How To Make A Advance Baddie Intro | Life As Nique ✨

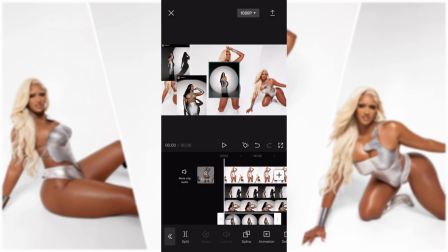Now we're going to go and add the last picture, which is going to be on that side right there.
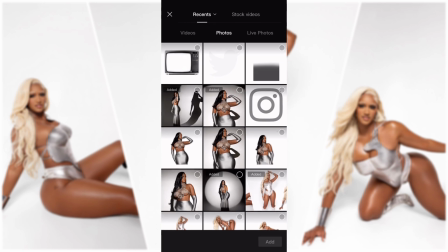And now you're going to add the frame.
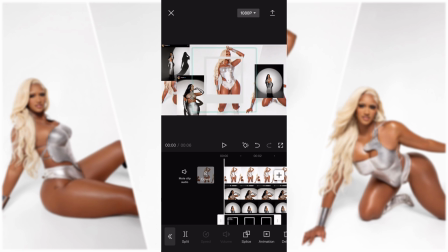The frame I got from Picsart, all I did was type in either Polaroid frame or picture frame, and that is what pops up for it. And this is me just trying to crop it or place it over it,
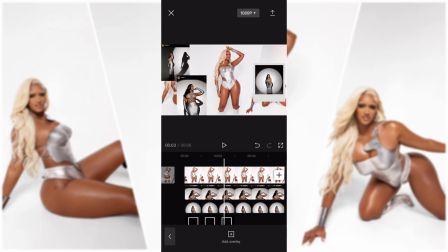but where not showing too much, but still showing.
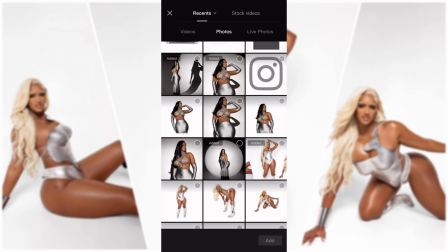I stretched it out, and now I am just going over and adding the picture that I cut out of her.
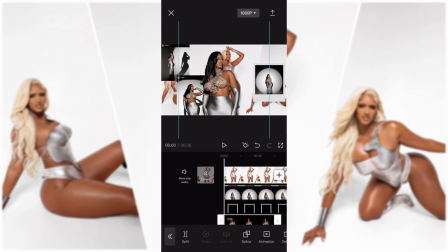I used the eraser app, and I used Picsart, if I'm not mistaken, because it has like a little shadow on the background of the picture.
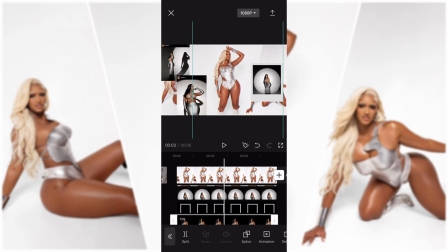The eraser app just it's like a background remover instead of me using Picsart like I normally do.
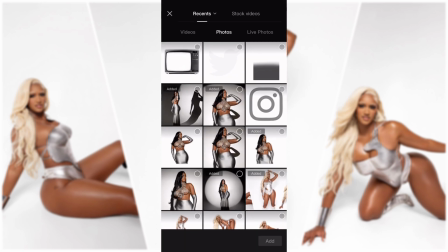But yeah, this is me trying to figure out like why the video or all of the pictures wasn't playing all the way through. My phone was tripping.
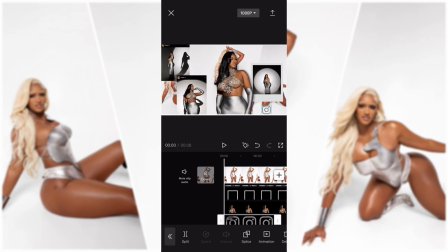But now this is me adding the Instagram logo, and I also got this from Picsart.
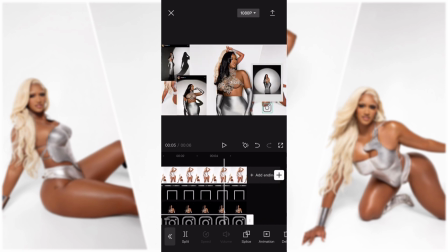Just typed in Instagram logo, or you can type in gray Instagram logo, whichever color you're trying to use.
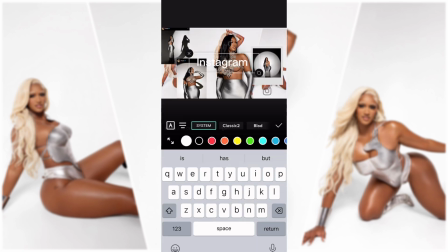Boom. Now this is me going to text and adding Instagram.
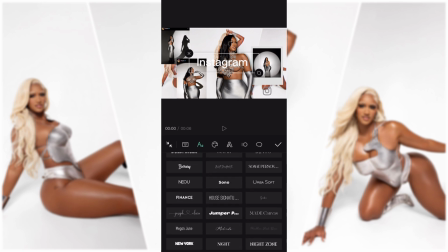I imported the fonts that you see on this side. So if you want me to show you how to do that, I can show you how to import the fonts.
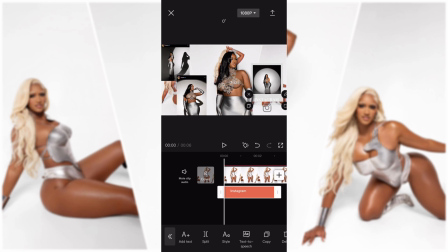But this is me cropping it. I'm going to leave it white. But I am going to add like a shadow behind it.
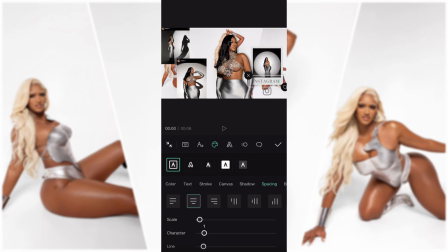No, I lied. I changed it to gray. And then I'm going to add like a black shadow behind it so you can really see it. Or whatnot. But this is me just playing around with the
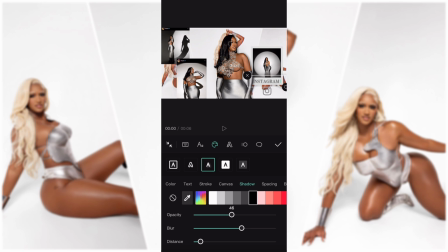blurriness because I wanted to pop, but not too much or whatnot.
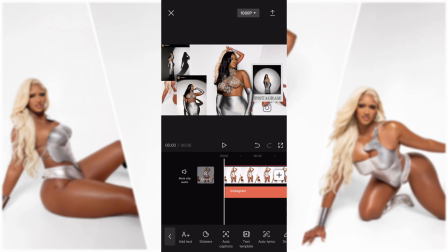And now this is me going back to overlay. Oh, I don't know why I went back to overlay, but this is me going back out and going back to text because now I need to add her YouTube name.
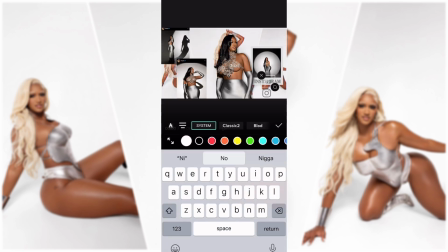Life as Nique. Yeah, I said that right.
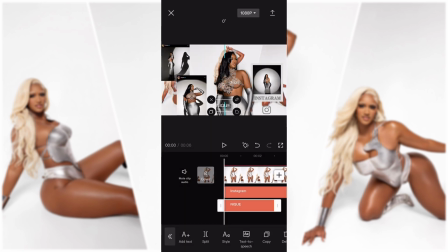So this is me just adding it. I lied. I didn't add her whole YouTube name.
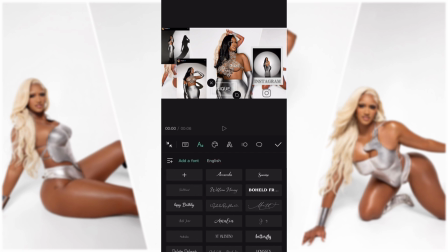I just added her name. That's what it was. I used the fonts that I imported because I didn't really like the fonts that they had for the ones that are already in the app.
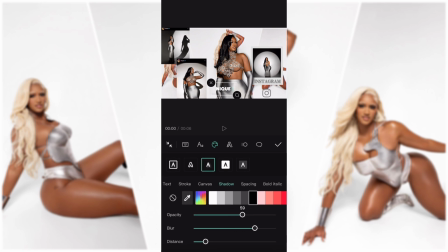But now this is me going to shadow because I always add some type of shadow to my text.
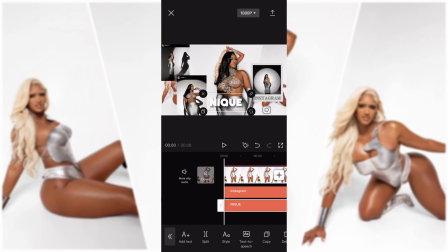And this is me just trying to find a good placement for it without it being too much.
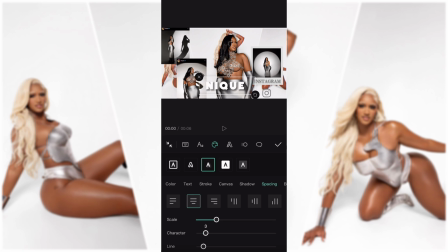And I also wanted to add like a tiny bit of spacing to the letters so they don't look all bunched up.
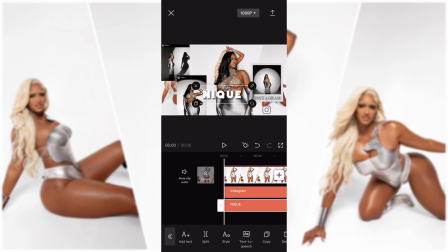So you're gonna just see me move around her name a little bit and make it bigger so I can find a good placement for it because I didn't want it to be somewhere and you can't really see it or be somewhere and it just look weird.
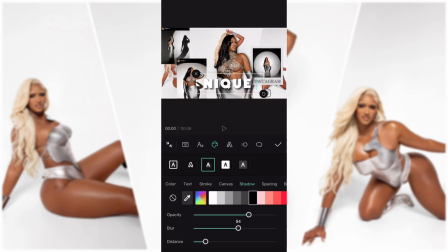So you're also going to see me go
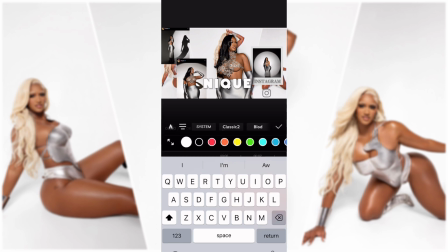back and forth with the shadow because I didn't want it to bounce off with the
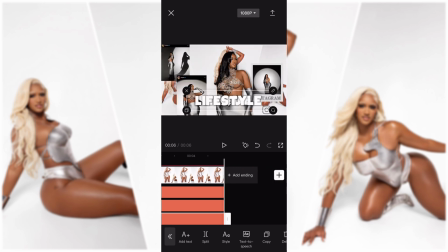background of her picture. But this is me going through and adding the word lifestyle.
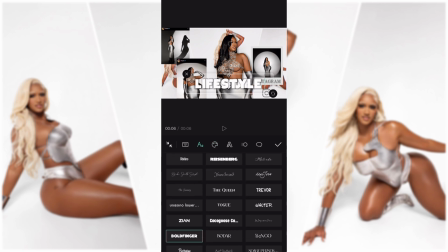And it's going to be another word I add. The reason why I added it is because it's what you're going to see on her channel.